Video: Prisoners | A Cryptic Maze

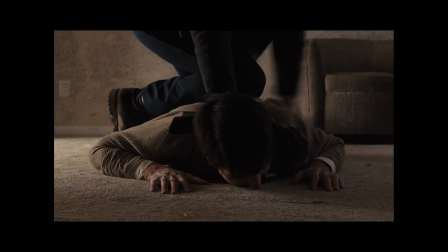12:25 He locked the snakes away in caskets, creating a kind of Pandora's box of snakes and evil in an attempt to lock away the evils of his past.
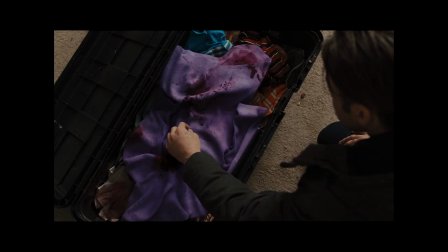12:36 Loki of course opens the box and lets the snakes free.
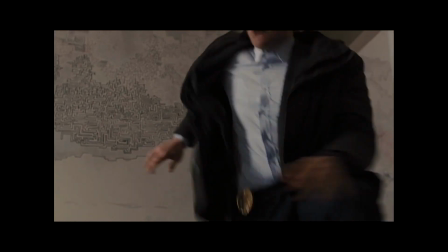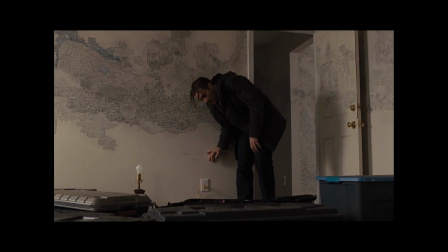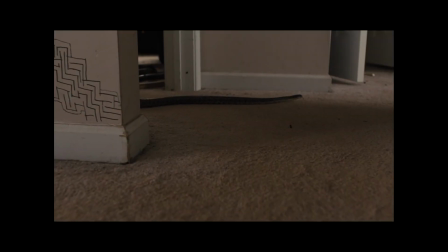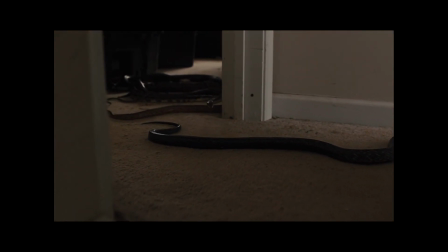Another frequent visual in the film is that of the single eye.
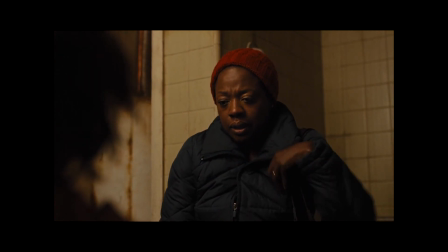13:09 After being tortured by Keller, Jones has one eye that is bruised so much that it is permanently shut. In later scenes, he is filmed so that the light falls only on his one open eye,
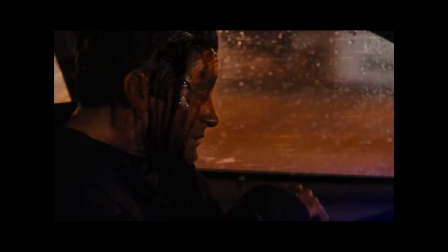13:22 and during the climax, Loki's character is shot just over his left eye, so that the blood blinds his vision.
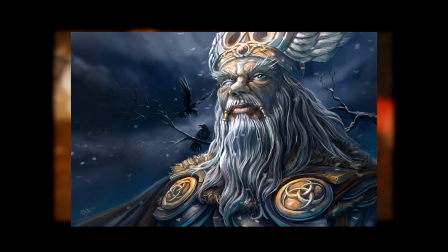13:29 In Nordic mythology, the god Odin gives up one eye in exchange for wisdom.
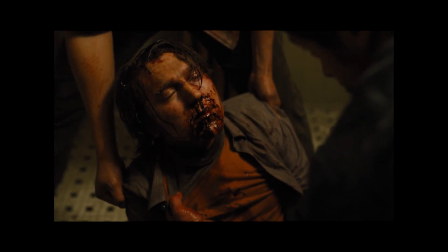13:35 In the film, Jones is a character who, from start to finish, knows and is willing to divulge the location of the missing girls.
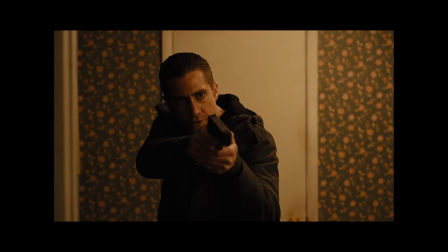13:44 Gyllenhaal is shot near the eye when he discovers a girl, showing that wisdom comes with its price.
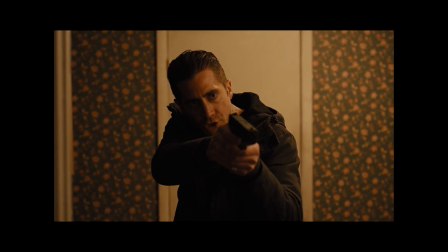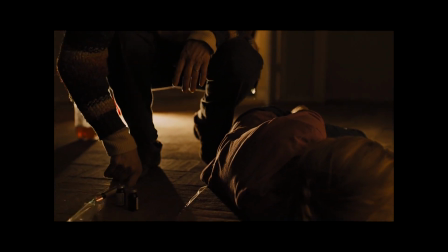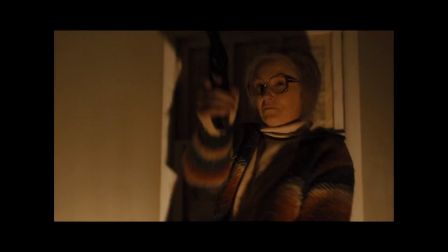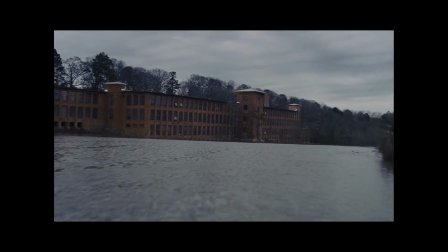14:09 The reason Prisoners ranks so high up on my list of favorite films is partly because of its cinematography.
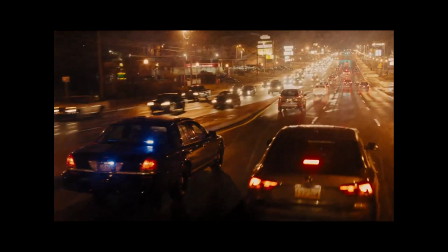14:16 Roger Deakins is a master of light and shadow and the way he conveys the atmosphere of rural Pennsylvania makes the audience feel the coldness,
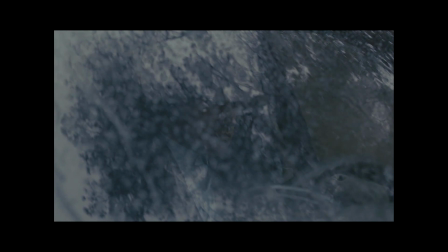14:25 misery and passion of the characters. Deakins makes the camera feel like a person, like someone is watching the case unfold with every move.
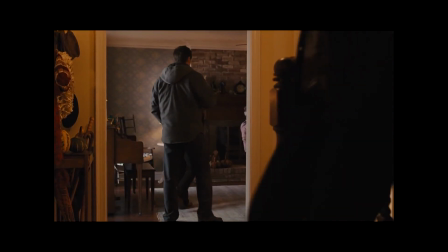14:34 He positions objects in the foreground to create the sense of realism, to make the audience peer into the lives of the characters.
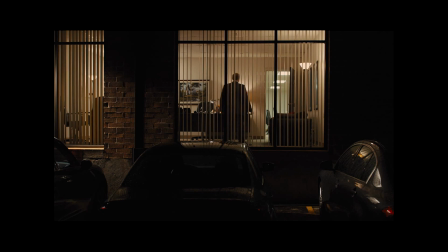14:42 There There are scenes which are shot from a distance, through glass, to reinforce the idea of separation between characters.
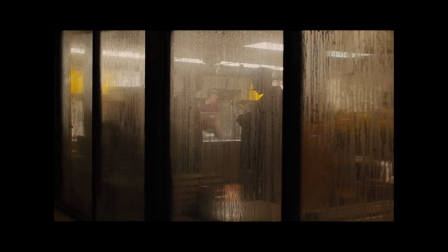14:49 Roger Deakins teaches us that cinematography isn't necessarily about the placement of the camera to get the best possible angle,
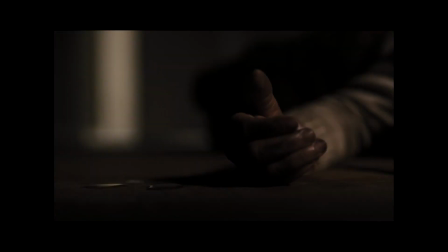14:57 but it's about enhancing the story and finding the way to make a moment or an emotion more beautiful,
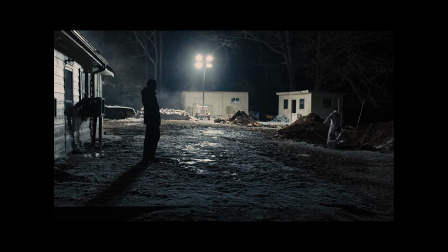15:04 more intense and more powerful. The contrast between beautiful aesthetic and the dark, gritty story is absolutely stunning.
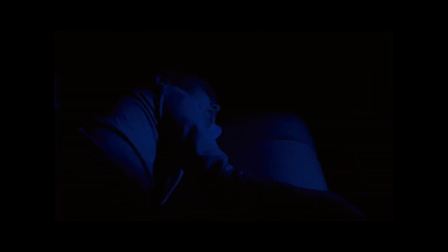15:13 It is easily one of the most visually pleasing films I've ever seen.
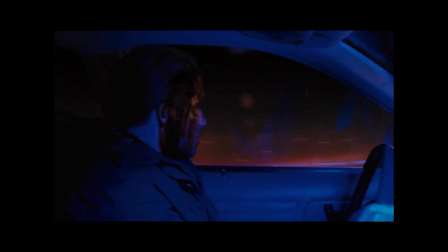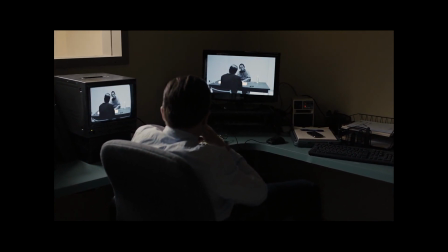15:26 Finally, the title itself, Prisoners, can literally mean the physical confines of Alex, Alex, Keller,
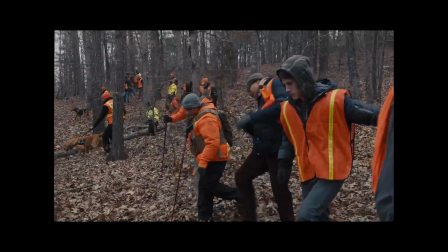15:34 Bob, Joy and Anna, but Keller is also a prisoner to his pride, ego and way of life.
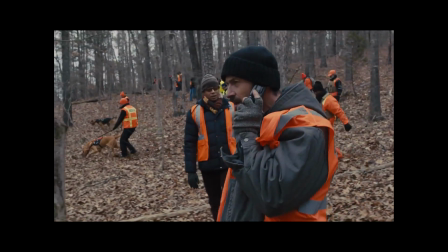15:41 He is a prisoner of his own self-reliance and suspicion of everybody else. To add some additional symbolism, his father was also a prison god.
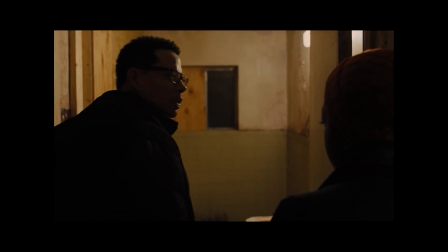15:50 The Birches are trapped by the complicity in Keller's plan and their rather submissive relationship with him.
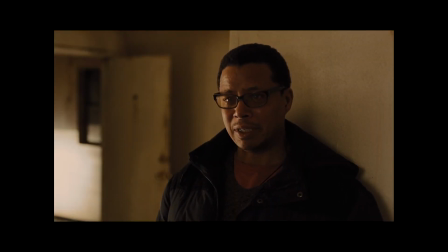15:57 Once they condone the torture of Alex, they are unable to get out.
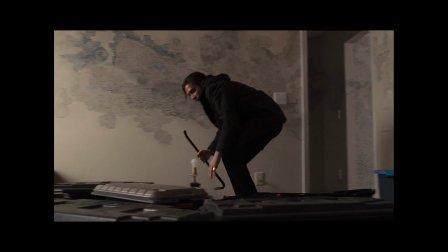16:02 Many find the maze aspect of the film to be more of a red herring than anything. Although there is no literal maze,
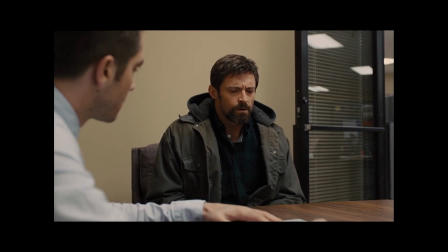16:09 I find it to be a psychological maze where both Keller and Loki have to seek out
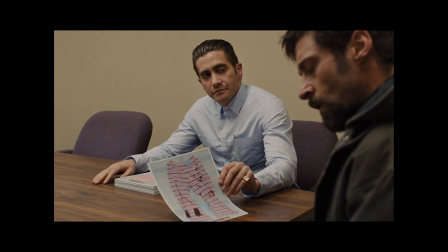16:14 clearness in their mind to gain control and attain a better understanding of the situation they are both in.